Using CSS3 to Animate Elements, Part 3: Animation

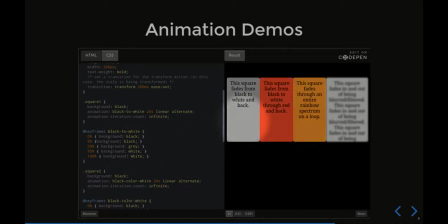8:09 So if you look over here at our example, you can see it's fading
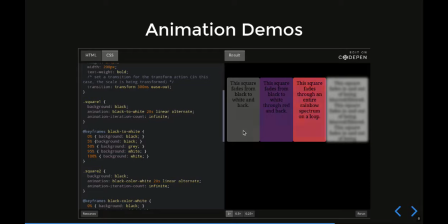8:18 into black, and it'll stop,
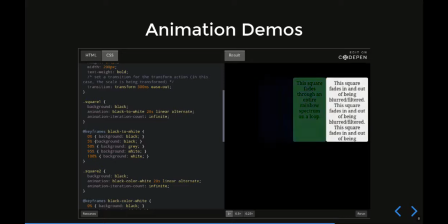8:21 hold on black so you can't see the text, and then it comes back and fades back up all the way to white.
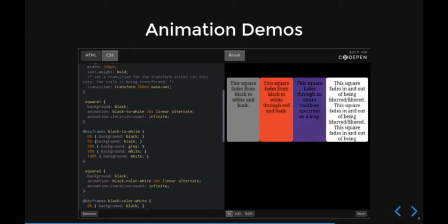8:32 Now I'm doing this, I'm using linear for this so that it doesn't jump around, or I want it to feel like it's smooth.
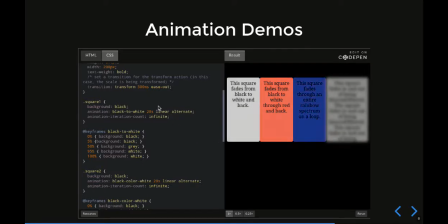8:38 So all of these examples use smooth, but you could use a different timing function here.
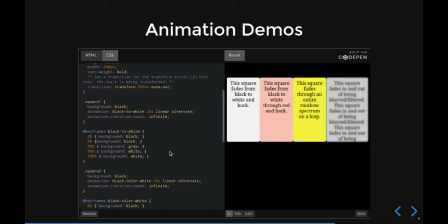8:42 You could use steps. You can also emulate steps by changing the percentage of action in the keyframes.
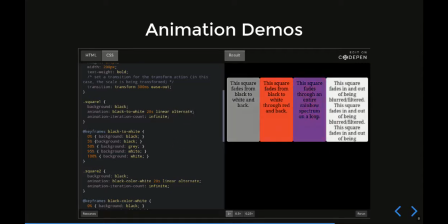8:51 And then I used this. I used alternate here.
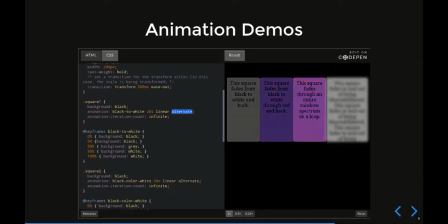8:57 And so what that is doing is when it hits the end of the
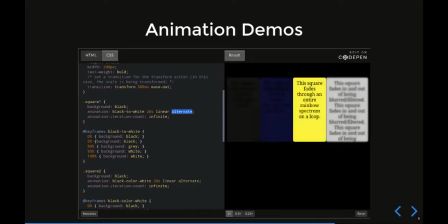9:03 animation, instead of replaying it from the beginning, it plays it backward. And it will do that infinitely.
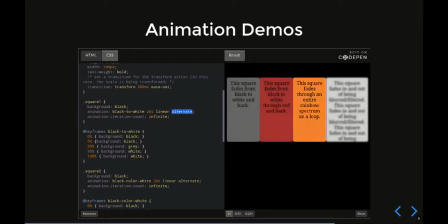9:10 So it'll go from the beginning to the end, to the beginning, to the end, to the beginning, to the end forever. There are other things that you can specify here. Forward will just push it all the way to the end, and we'll see how that works in a second.
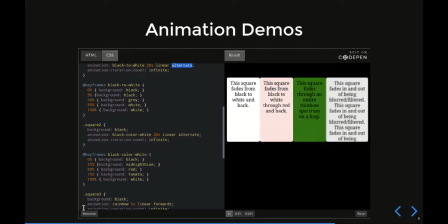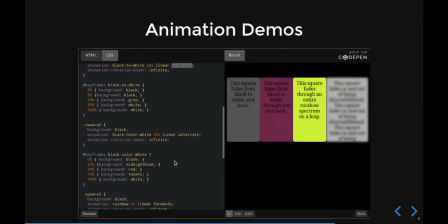9:29 This second one we have, I've got a transition happening through color.
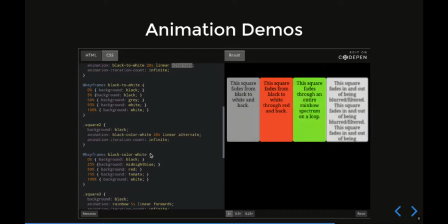9:34 So it goes from black to white, but through the color red.
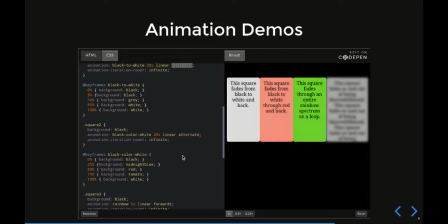9:38 And I added a couple of extra steps because I wanted it to do that not just smoothly, but also I wanted it to kind of transition through other colors that would complement.
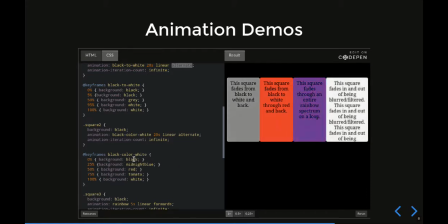9:51 So here I have black as the first color for the background, and then I have like midnight blue,
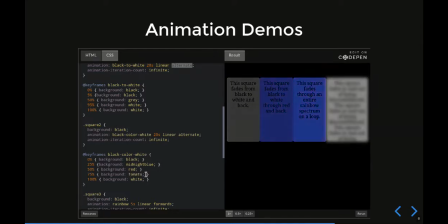9:57 red tomato, which is kind of an orangey pinkish red, and then white.
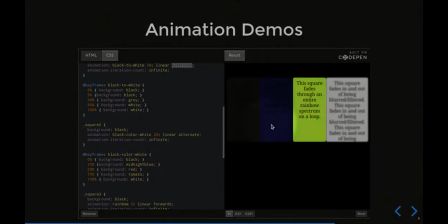10:02 So you can look at the animation, see when it starts, it's on completely black.
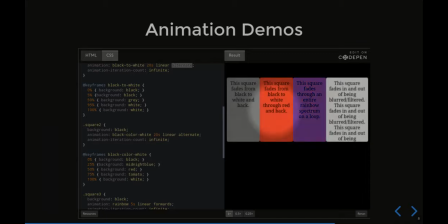10:11 It moves to blue through red and all the way to white.
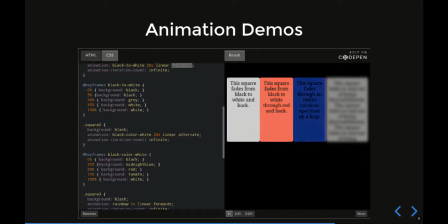10:17 These are really long, also, just mostly so that you can see
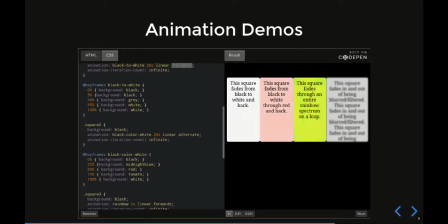10:23 what they're doing and watch it kind of broken down and slower.
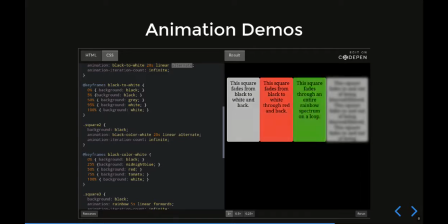10:30 I definitely,
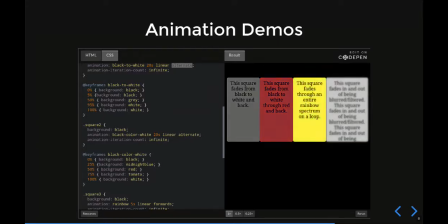10:32 I've said this in every lecture, but like I recommend playing with this on CodePen if you want to use animations,
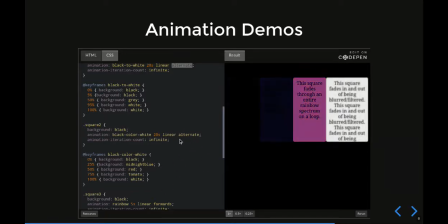10:41 because it's a really there are lots of bits to manipulate here,
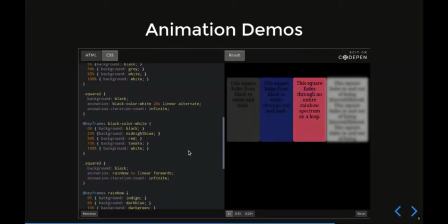10:46 and the easiest way to figure out what you want is to just try it.
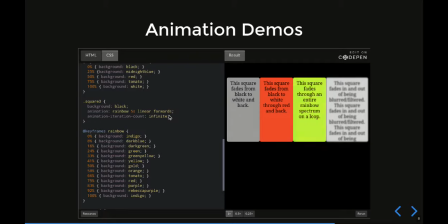10:52 All right, so this one is much more complicated than the others, it looks like, but it really just means that I've added a whole bunch more steps. So I wanted to make like a spectrum rainbow, and I wanted the animation to move through it. So that's exactly what I've done.
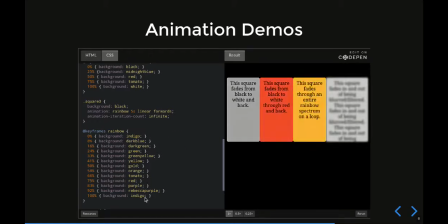11:09 I started it and ended it on the same color so that it will look like it's moving continuously.
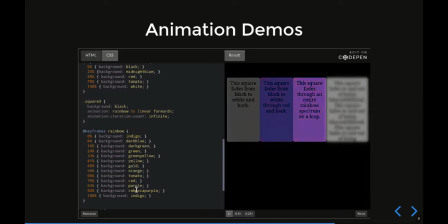11:16 If I put different colors here, there would be a jump at the end.
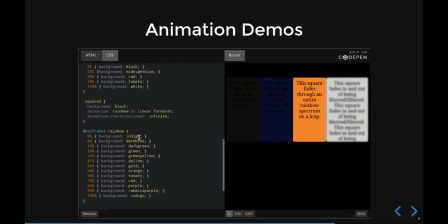11:22 So that's something to think about. If you want it to loop, that means, and which means also having the effect of moving from this color to this color,
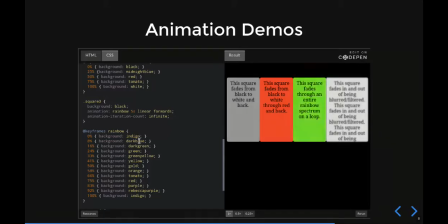11:33 the same way that the others do. You have to think about how to
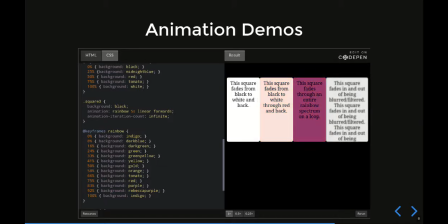11:41 move into and out of that, because otherwise it just stops and restarts.
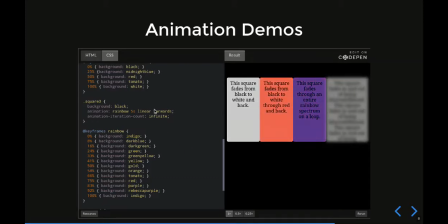11:46 So this one is actually going all the way through. So you can see here, I used forwards.
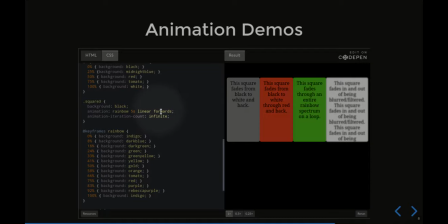11:53 It's linear. It's moving at 5 seconds, and then the iteration count is infinite.
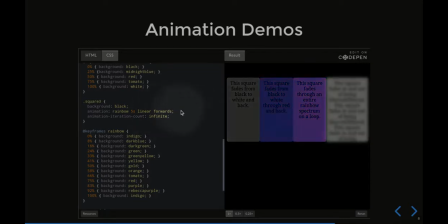11:58 I could have put infinite up here too. The forwards allows it to go from the beginning to the end and then through to the next beginning.
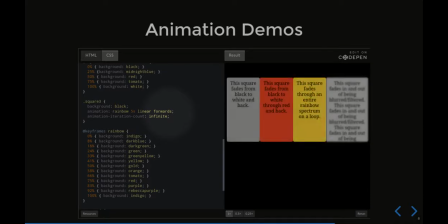12:14 But it doesn't really have a break in between.